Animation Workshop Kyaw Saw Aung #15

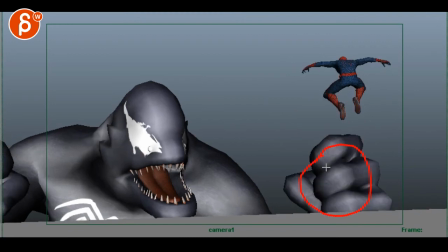(11:38)
and then that part of the fingers there
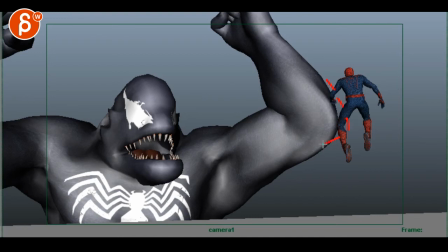(11:41)
leave that move that over and then move that elbow over you can try that it's either this way or this way
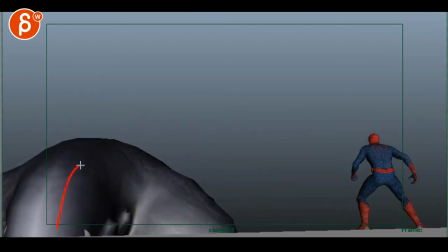(11:53)
venom still feels way too fast the couple things here you're bringing it up pretty fast and then you look at the nose here
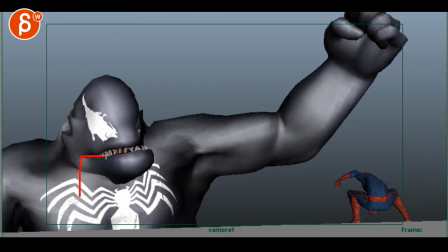(12:00)
kind of stops and then goes up
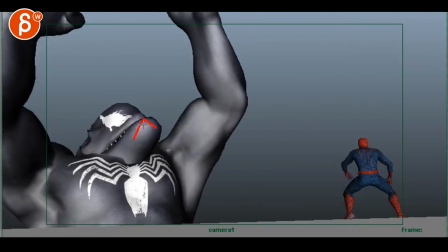(12:03)
and then here the reversal is too fast over one frame where this would have momentum up and then he has to kind of
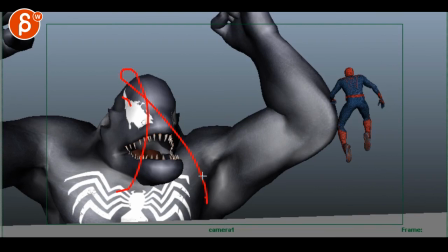(12:10)
go about it goes up so that change of direction
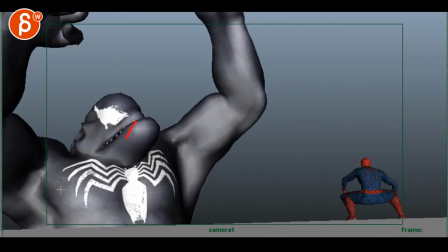(12:16)
is way too quick for something this big especially this massive mass here so
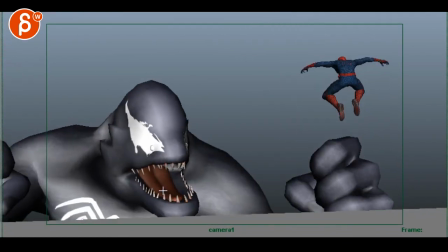(12:21)
you can see how your chest goes up and down over one frame making this really really light and
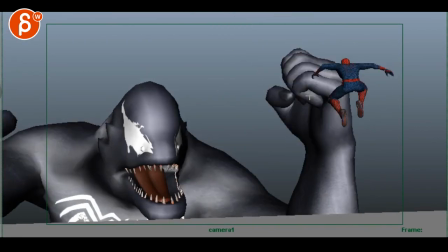(12:27)
then you have the spacing of your hands starts to actually it
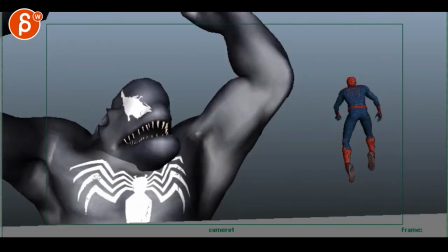(12:31)
feels like it slows down this in real time feels very feels very soft I don't mind this I don't mind the compression
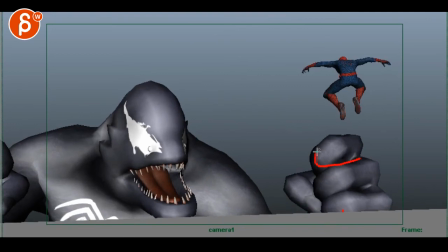(12:40)
but you can potentially do more with the fingers a bit a bit straighter and then
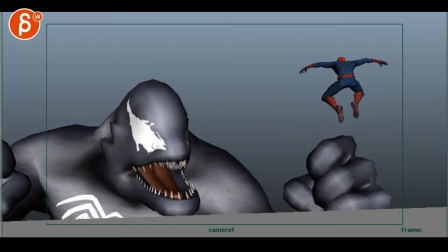(12:44)
the next frame like this where there's more tension in them but that's cool like I like that rotation over but you want to show that a little bit also in the compression in the fingers so it's not just the block that rotates over
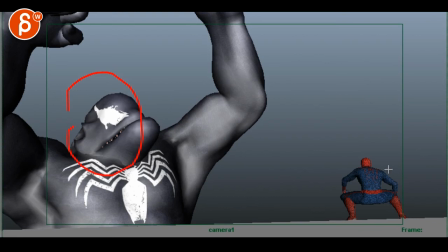(12:55)
but I would give this more time which is fine for him to go up and then you have a bigger up and down that's okay
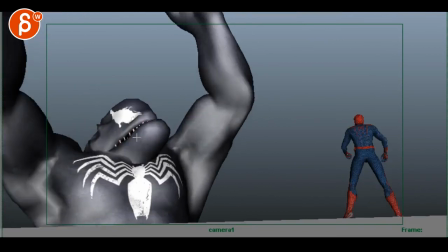(13:02)
but this is too fast and then at the end this
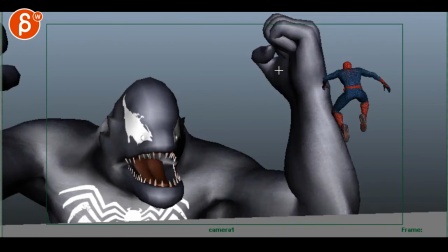(13:07)
spacing you know you could almost go from here
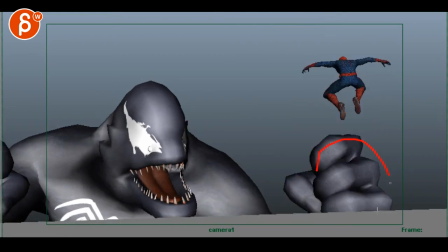(13:12)
and then the hand is here and the next one is already here so you really want like and
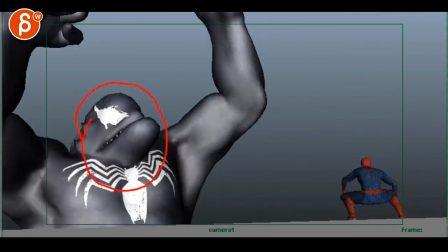(13:20)
then you got pieces of stone breaking that just feels a bit soft same with the
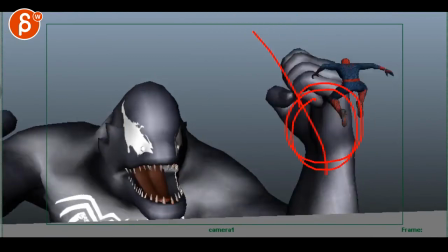(13:28)
other hand there's something where it just feels fast and then slow and ease in so you want to
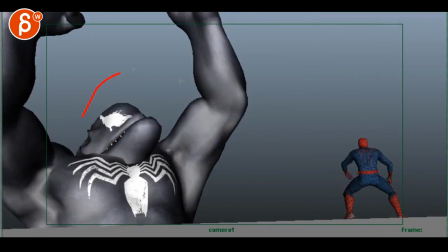(13:34)
take frames out of that ending and put that in here to
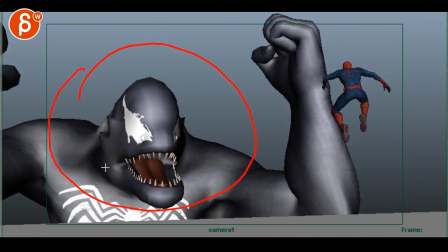(13:41)
me it feels like you want to get this right where the weight is really working in the sense of scale and everything and
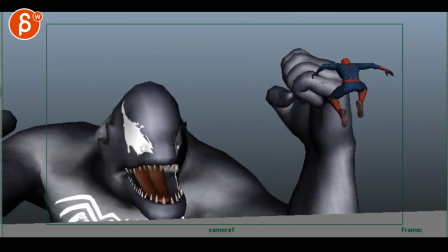(13:48)
once that is done then i would attack spider-man to see well now that i have more time or less time, whatever it is.
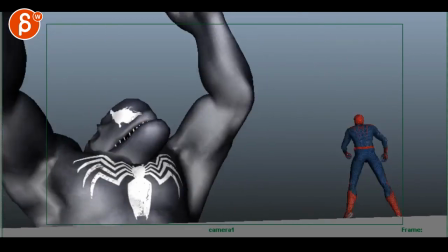(13:54)
Now I'm going to make sure that this looks really good enough that we buy the timing. There's no hang time through there.
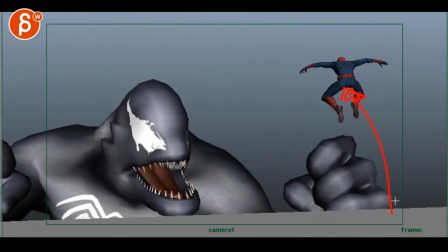(14:04)
I do like that he jumps this way because it kind of shows that he's going towards the creature and wants to attack it. That's fine. But you can easily go, you know, it might end up here which might be potentially more appealing as well.
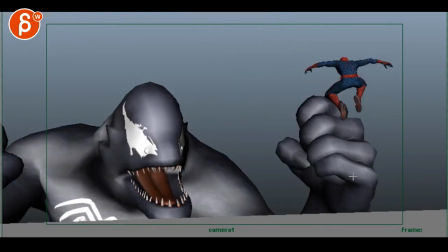(14:19)
You can push down and it's just not going up. It's full on. Yeah, I'm evading this and I'm really attacking you.
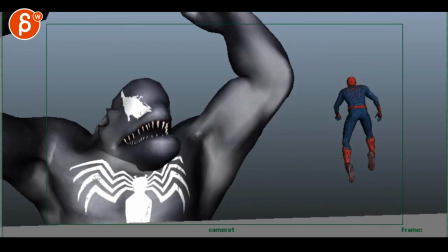(14:26)
That's something you could push potentially.
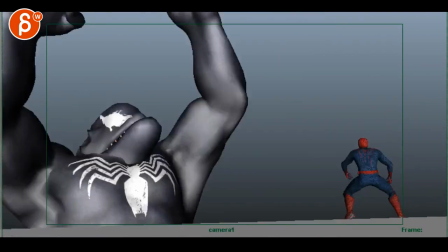(14:30)
All right. That is it. Thank you. All right. There's an email. You can sign up. You can start whenever you want. You can submit whenever you want. You get 16 submissions. Either way, a like and subscribe would be awesome. All right. Thank you.